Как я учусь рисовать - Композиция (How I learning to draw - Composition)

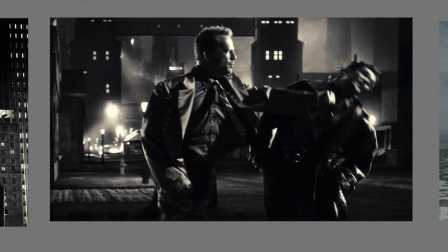47:05 Я до конца опять же в этом не могу быть уверен, но в целом ситуация такая.
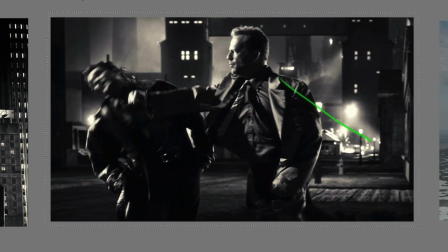47:09 Здесь есть вот такая вот направляющая, показывающая, что человек вот этот вот развернулся. Не знаю точно ли она это показывает, я просто знаю, что этот человек развернулся, чтобы ударить этого человека. Здесь вот такие вот направляющие, целая рамка, созданная Для того, чтобы подчеркнуть этот момент Объяснить,
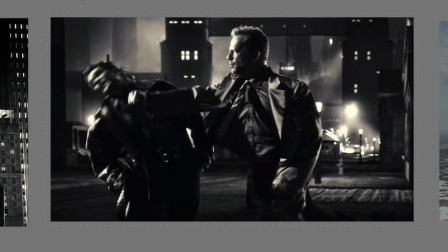47:28 как художник пришел к этому выводу Почему он решил показать именно так этот кадр Я не знаю Почему
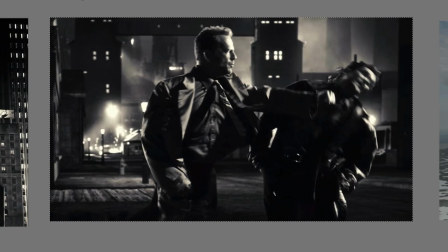47:34 он не решил вот так показать этот кадр Я не знаю Но сейчас мне на ум приходит один ответ Если я буду рассмотреть именно так То здесь этот персонаж меня пытается остановить Он как препятствие Здесь я ассоциирую себя с этим человеком
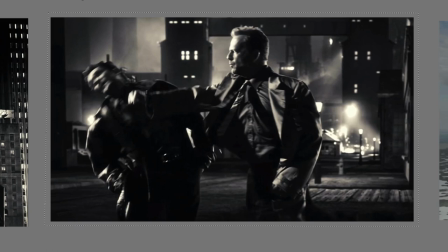47:49 Если я буду рассматривать вот так То, скорее всего, вот он мой путь
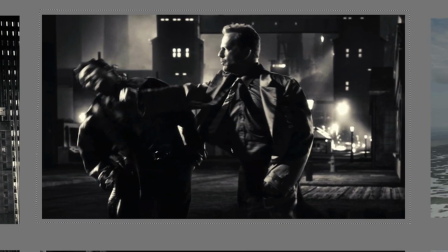47:56 а это балласт ну опять же потому что я знаю я смотрел этот фильм но как еще иначе воспринять это я пока не знаю как как художник решил этот вопрос почему он решил именно так это изобразить
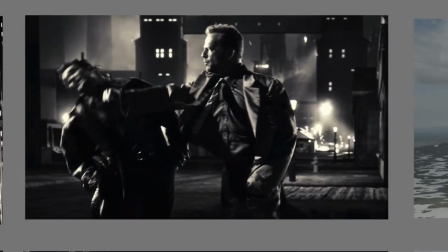48:12 но на всякий случай я буду иметь ввиду что данная ситуация данная композиция вполне имеет место быть в любом другой среде и она будет вот иметь вот такое вот значение что вот этот чувак дает звездюле вот этому чуваку и
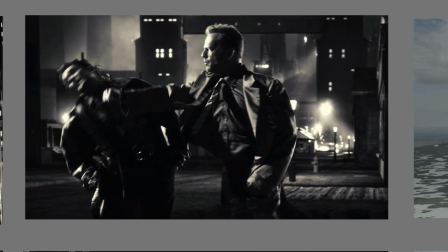48:28 этот не самый добрый а этот добрый и мы будем подчеркивать это как раз таки разницы
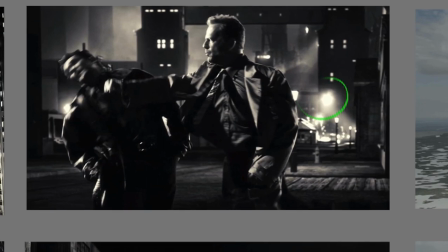48:34 в тоне и еще здесь будем добавлять светлые пятна здесь будем добавлять какую-то границу или что-то в этом духе направляющие будут подчеркивать вот это вот направление вот направляющие пятна будут создавать какой-то ритм причем обратите внимание
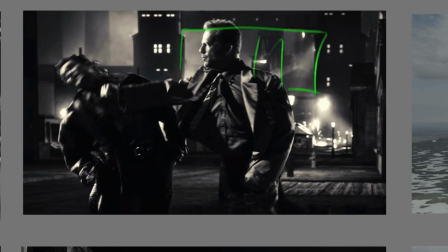48:51 что на фоне этого героя такая вот рамка и там что-то происходит свет на фоне этого героя только один источник света здесь какая-то темная штука и здесь темная штука это тоже я буду иметь ввиду когда буду пытаться что-то подобное создать
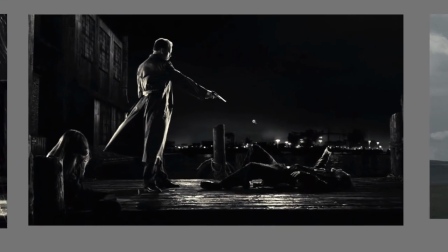49:10 Этот кадр очень четкий, очень мне понравился
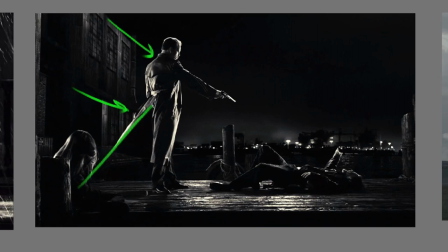49:16 Направляющая, направляющая Даже вот направляющая Как стрелка Показывает нам героя Направляющая, злодей Вот он, злодей Я рассматриваю эти картинки с точки зрения иллюстрации То есть,
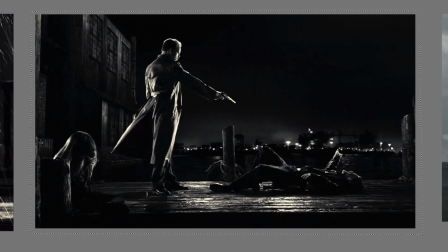49:32 если я буду рисовать иллюстрации То я буду ориентироваться на кадры из фильмов Потому что они наиболее интуитивно понятны
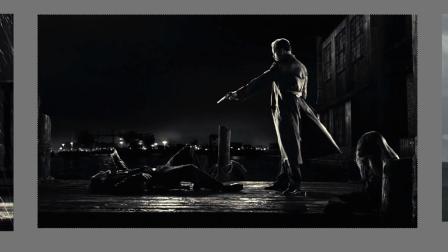49:38 Вот так я разверну картинку, и что я вижу? Я четко воспринимаю этого человека как злодея. А девочку он заберет с собой, и там ее убьет. А этого я воспринимаю более положительно.
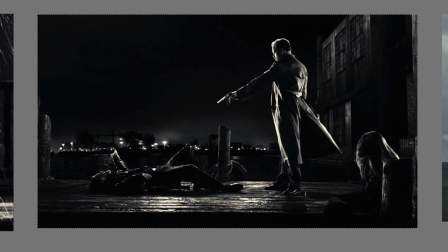49:51 Во-первых, потому что он первый, то есть слева направо, если считывать информацию. В центре у нас ствол, ствол показывает назад, назад во времени. Я буду воспринимать его как препятствие.
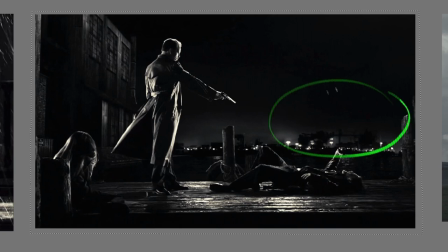50:03 Здесь же я не воспринимаю Тут открытое достаточно пространство То есть вот он в препятствии лежит
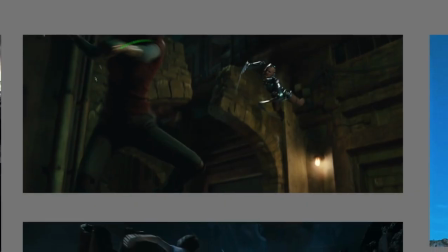50:11 Очень интересный кадр Та же битва Положительный герой Отрицательный Отразю по горизонтали
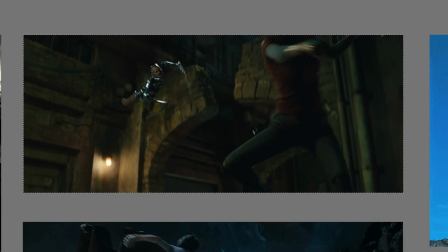50:19 Положительный герой Отрицательный Почему я так понял? Ну я воспринимаю именно так, что слева направо Плюс он наиболее контрастный На самом деле это все нужно воспринимать именно без контекста
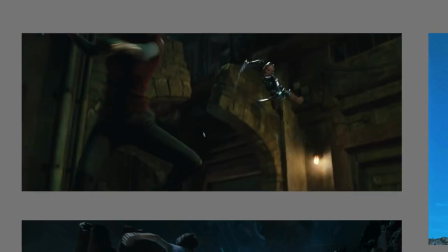50:34 Вне контекста все-таки вот этот персонаж будет главнее, а наоборот вот этот вот.
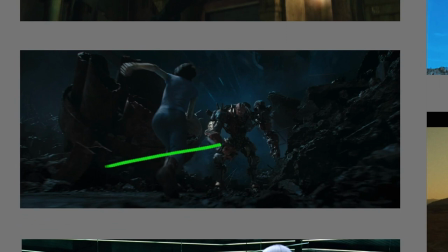50:41 Вот еще точно такая же сцена. Движение вперед. Этот чувак преграждает нам путь.
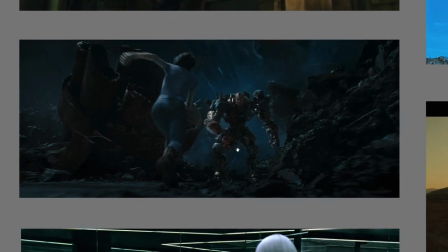50:48 Мы воспринимаем его именно как в играх. Здесь обратная ситуация.
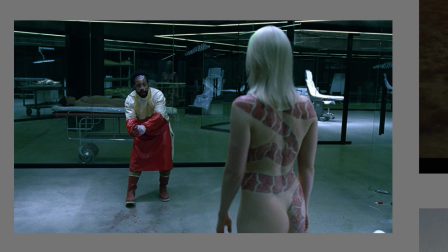50:53 С этой стороны я чувствую угрозу, потому что этот персонаж развернут от меня, и он находится справа. А этот персонаж находится слева, я его слева направо считываю, И в первую очередь довольно яркое он пятно в этом кадре.
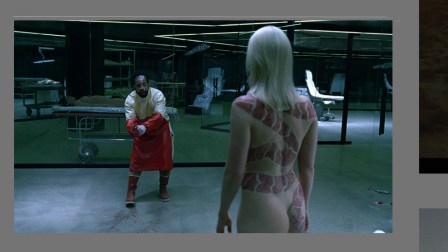51:06 И уже с этой стороны я чувствую угрозу. Если я отражу по горизонтали, то этот персонаж уже будет восприниматься мною как злодей.